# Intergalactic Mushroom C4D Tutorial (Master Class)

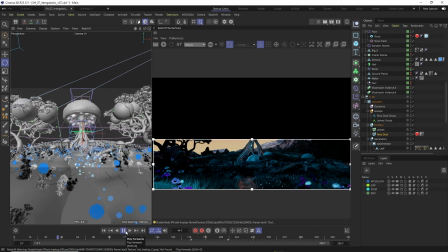So it's about the playing,
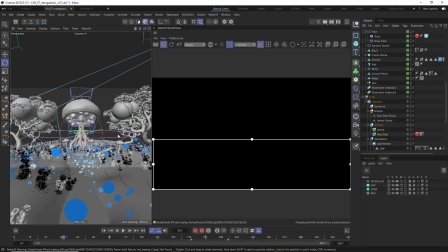just checking in different frames and see like how many more are being emitted.
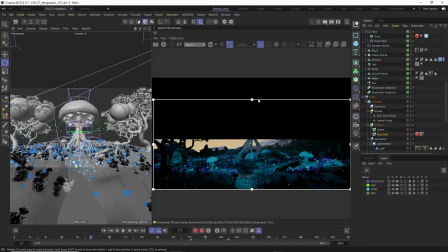This is already more better looking frame, I would say. You can see you don't want to have to overpower it.
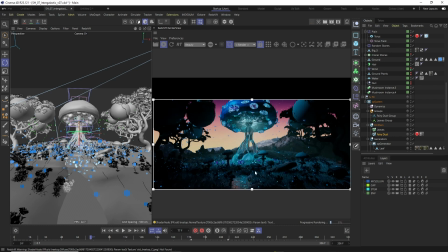You don't have too many of them, but in the same time, yeah, we want to still have this kind of like magic looking vibe from them.
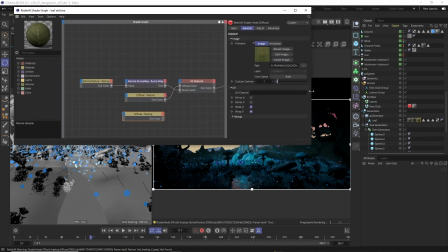So this is just a small tweaking. I was also still playing with the leaves to make them a bit more visible,
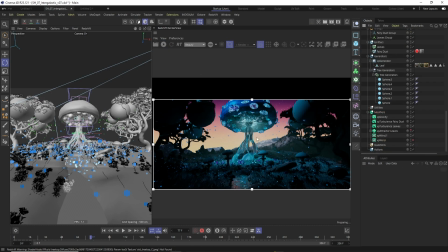because before I was using this place shader, like placeholder shader,
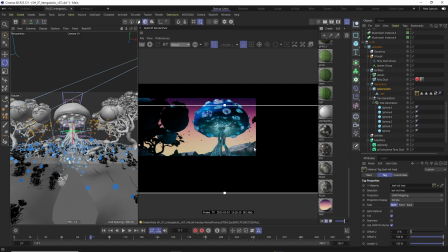and then at the end they become kind of way more silhouetted, so the leaves getting quite dark, but you can read their silhouettes. I need to also hide the balls which I'm using for emitting or as emitters, so I need to not rendering those ones.
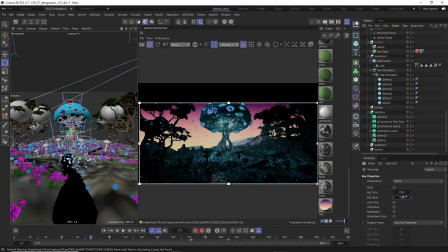And yeah, I mean, I think we are looking okay-ish. The trees are still quite dark in this moment.
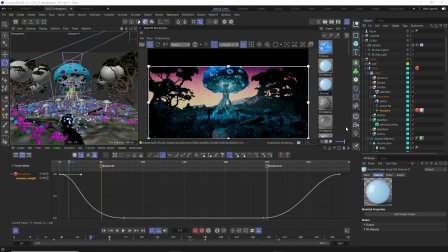There is something with the textures on the small mushrooms, so I need to tweak that. I'm adding the spline,
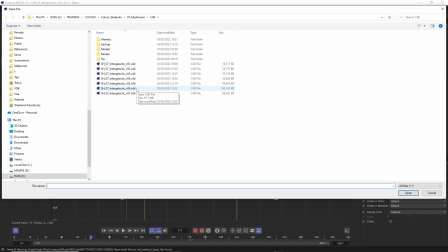I'm adding the light on the splines which are actually crawling on the mushroom here as well.
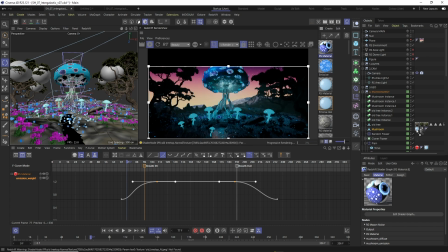Here I need to bring back the shader because somehow I drop it. So yeah, so I think we are getting almost to the point where we are happy with the things, just like small tweaking of the lights,
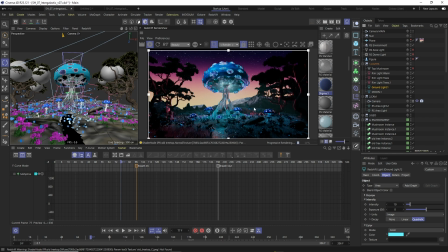bringing some rim light, like some warmish or reddish light on the trees to bring this silhouette, really pop up this silhouette, and adjusting the fine lighting with or without the stem,
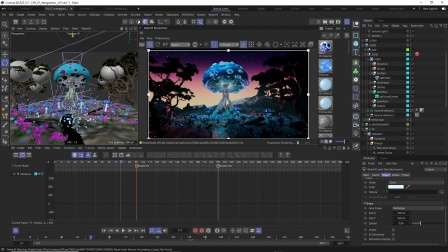or I was even thinking to remove the stem and just keep the veins from the stem, just to kind of like mimic it,
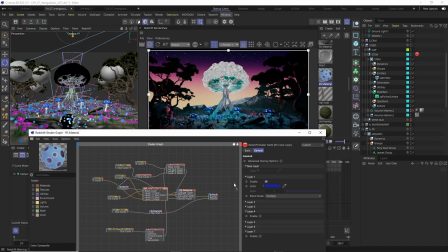or like have the lights coming in and out. Then there's just some last adjustments.
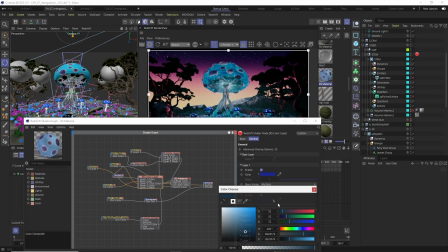I was keep getting back to the shader, and if I would open the project now, trust me, I would like again like keep working on, keep adjusting the shader, because I'm still feel it should be more details.
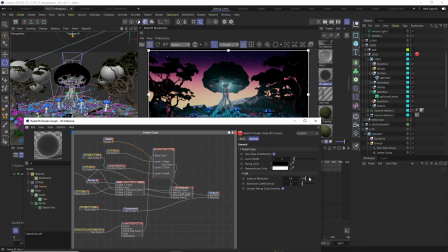I wanted to add a little bit more variety, so I was like testing different nodes what I can get, and the curvature node was actually getting me some kind of interesting results, so I was like using it also, utilizing it as a color to get some kind of like darker spots.
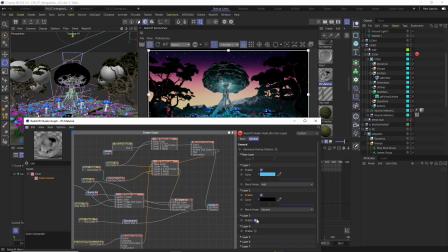And I was actually trying to even find if I would make a kind of luminescent material or like translucent, so you could see through a little bit some energy under the cap.
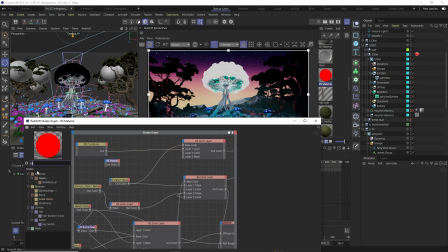But already now it's getting really bright because we have like light coming from it, then light on top of it, then particles.
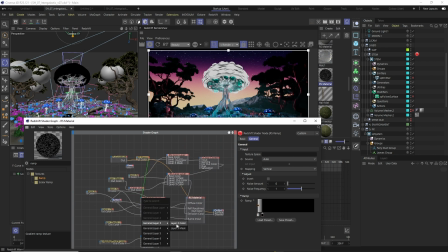So from the original almost silhouette black and white thing, not black and white, but really like illustrative, I would say, it's already kind of getting quite busy. So I was just adding a few more details on the shader,
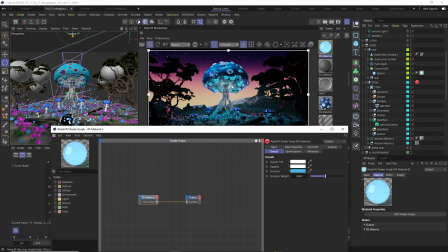but other than that, I was kind of happy with the color of this. Maybe some last adjustment on the X shader, bringing some Fresnel, trying to find a way how we can make like maybe more bright light inside and darker outside.
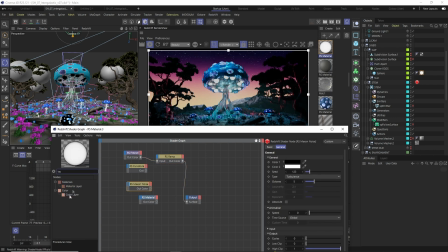So I brought the Fresnel in, start adjusting. The only thing, the Fresnel, sometimes when you're using the ramp on it,
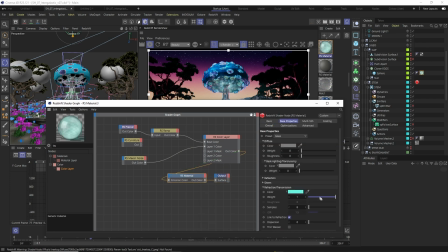it doesn't work as I would expect in Redshift, but I was still able to get the result I needed. So I was just using some noise map, selective emission to don't have just a simple
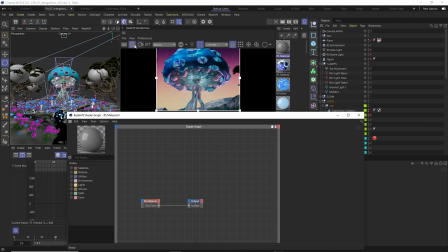glass material, but to have like more variations and details over there.
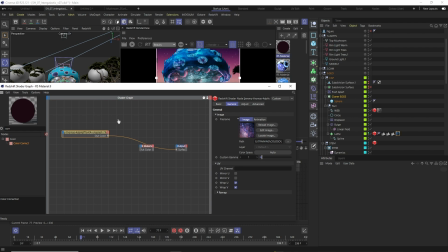We can just adjusting, checking some universe, also bringing them into it,
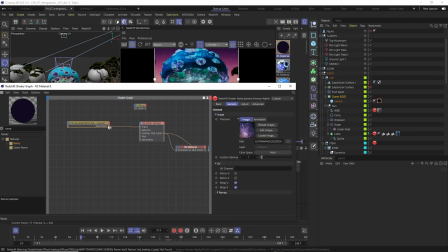and just kind of exploration. So you can see I actually brought the texture from the universe, and then I use the color node and change the color, and then you can map it with the ramp.
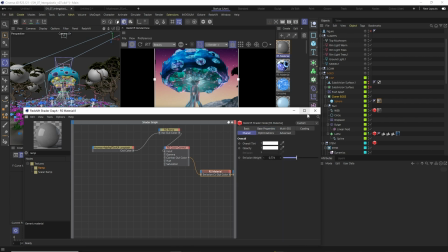And at the end, it gave me better results than using the noise map and the Fresnel.
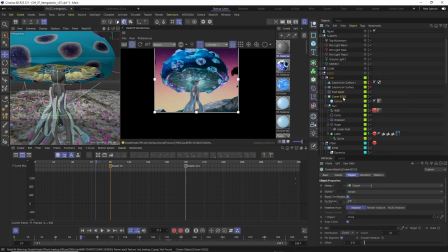So, but again, this is another thing, like the element which could be kind of bright and taking all the attention on its own, which I didn't want to. So I was just trying to play with the light and make it a little bit more fitting in or adjusted.
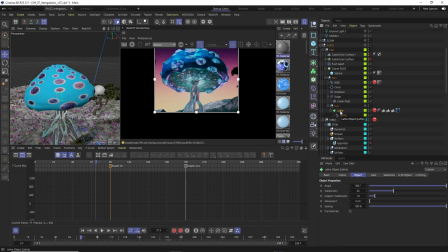So this is kind of like final tweaks in this phase for the visual of the file of our mushroom scene. You can see that I'm still using quite heavily the groups on each of the stems. And I even like exported this alembic, this breathing mushroom,
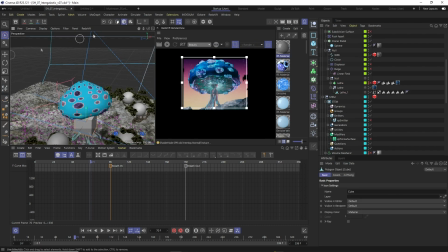because in this moment I already have so many objects in the scene that even like
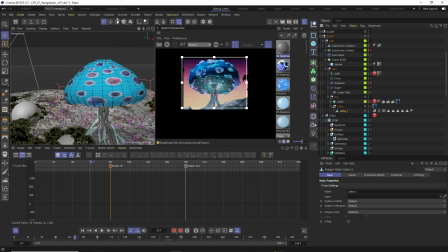loading stuff in Redshift or updating or playing the feedback was getting pretty slow.
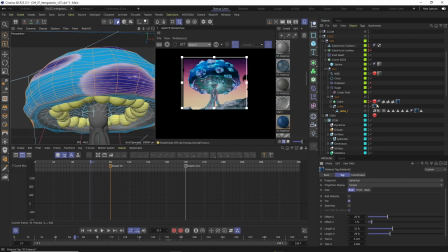So I was trying to find a way so to keep the speed and performance still fairly high.
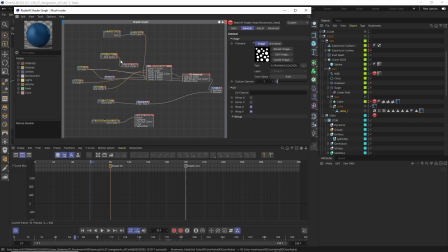You can see on the main node, just keep adjusting and reiterating. So it's normal that you're coming back to it and revisiting. So here I'm just like
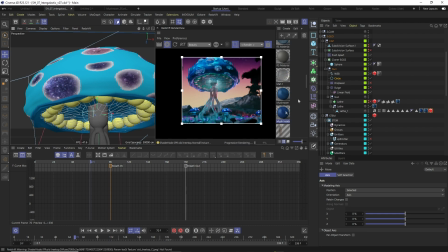shooting the last light changes, like adjusting just the sizes, placing the X, changing the shaders.
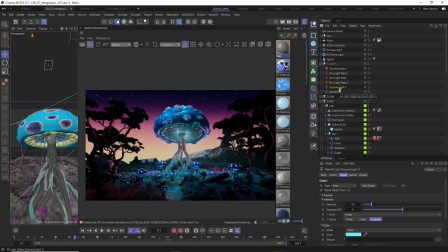I can also I usually don't use the SS materials, but I'm oftentimes using the backlit,
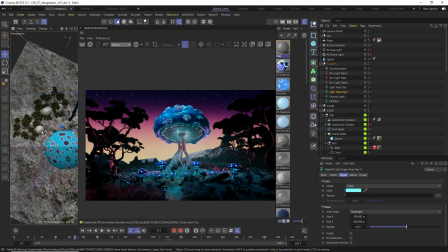which if you use, you can actually create some kind of bright, transparent materials.
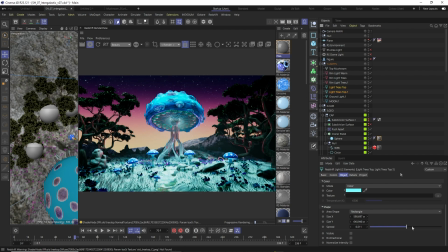It's kind of it's fake in Redshift or a cheat, but it actually works really well. I'm using it quite often. I was using it also in the pirate scene for the balloon.
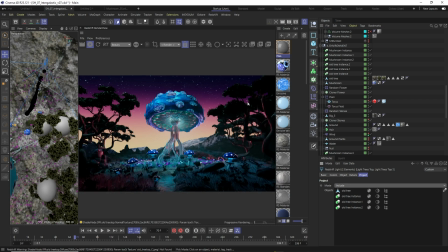Here's just some last light changes, adjusting what is being controlled and not. I was adding the light on top, which is kind of lighting top of the trees.
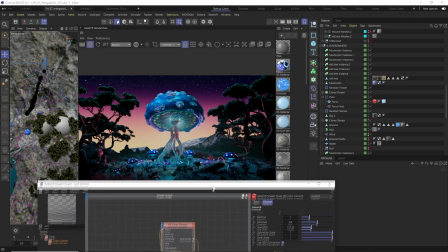It's kind of moonlight as well, so you can just see that you're kind of define more the crowns of the trees.
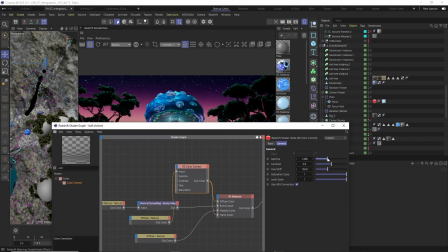Of course, you want to overpower it, but it was part of the bringing the silhouette a little bit back.
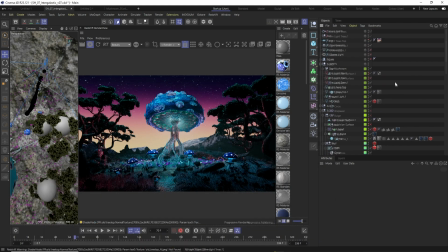It's kind of giving you more like nice evening vibe. So it's not super dark, but still I was kind of getting, when I was on the first frame,
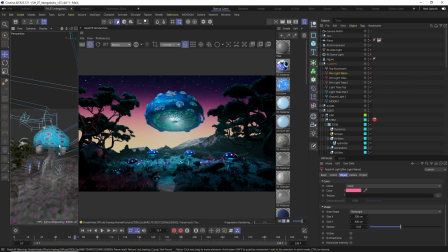because all the lights were kind of going down, still kind of getting fairly dark. So I still should add more lights around the scene.
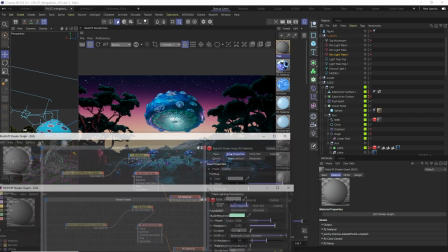And yes, so this is last changes.
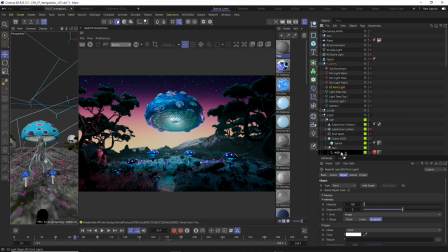Right now in this frame you can see totally looks like a UFO just hovering around the forest, which I found kind of cute as well, or interesting.
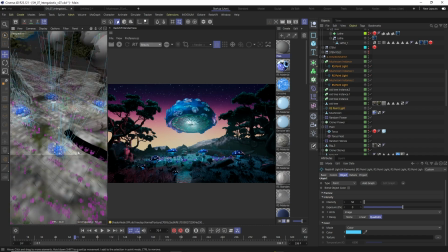I was adjusting the lights here for the bending mushrooms to make
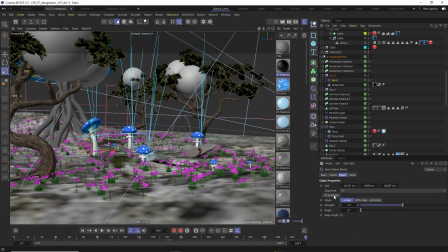sure that they are not being visible when the mushrooms are bent,
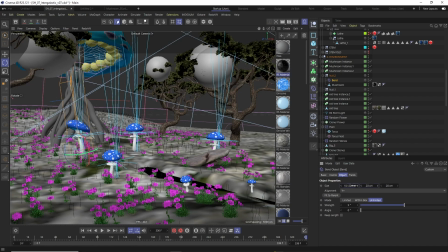checking the bend deformers if they are doing what they should be doing,
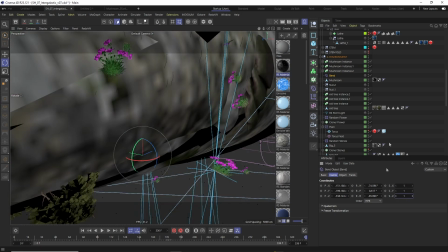because they sometimes do what they want to do instead. And then I got what I needed,
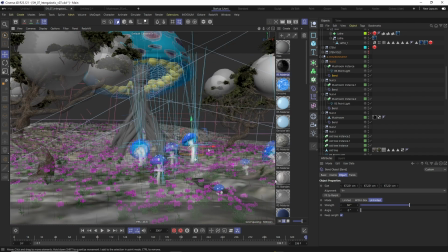so I was being able to animate the mushrooms quite nicely towards the main mushroom when the wind blowing up and then back.
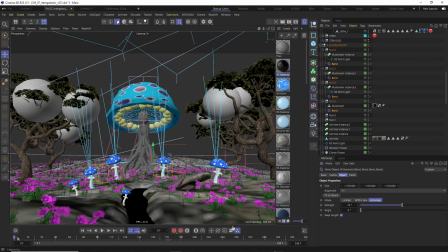This effect came from my original piece, Breathing Forest, where I came with this technique, this idea, I would say.
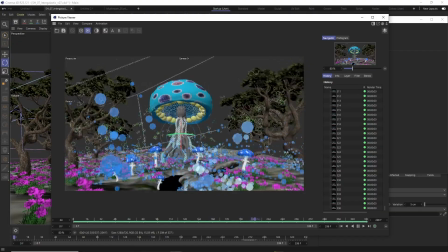And you can see the particles, a lot of particles coming in and out. I was just testing how things floating back and forth. And the last big problem here is that it doesn't align the last frame and the first frame.
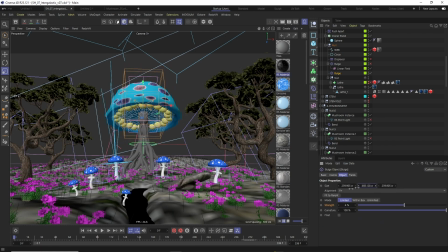And also the mushroom didn't look really breathing properly. So I was adjusting the bulge.
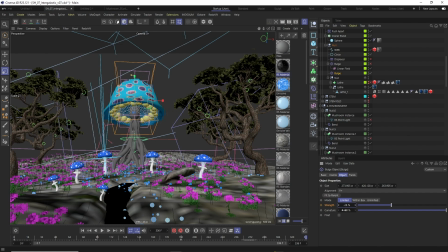I wanted to express it more. So it's really going up and down. You can imagine it even a big nose, sniffing the earth.
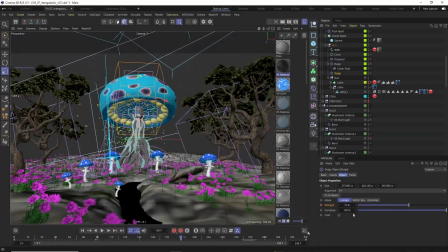So it's kind of opening when it's sucking everything in, and then contracting and blowing away.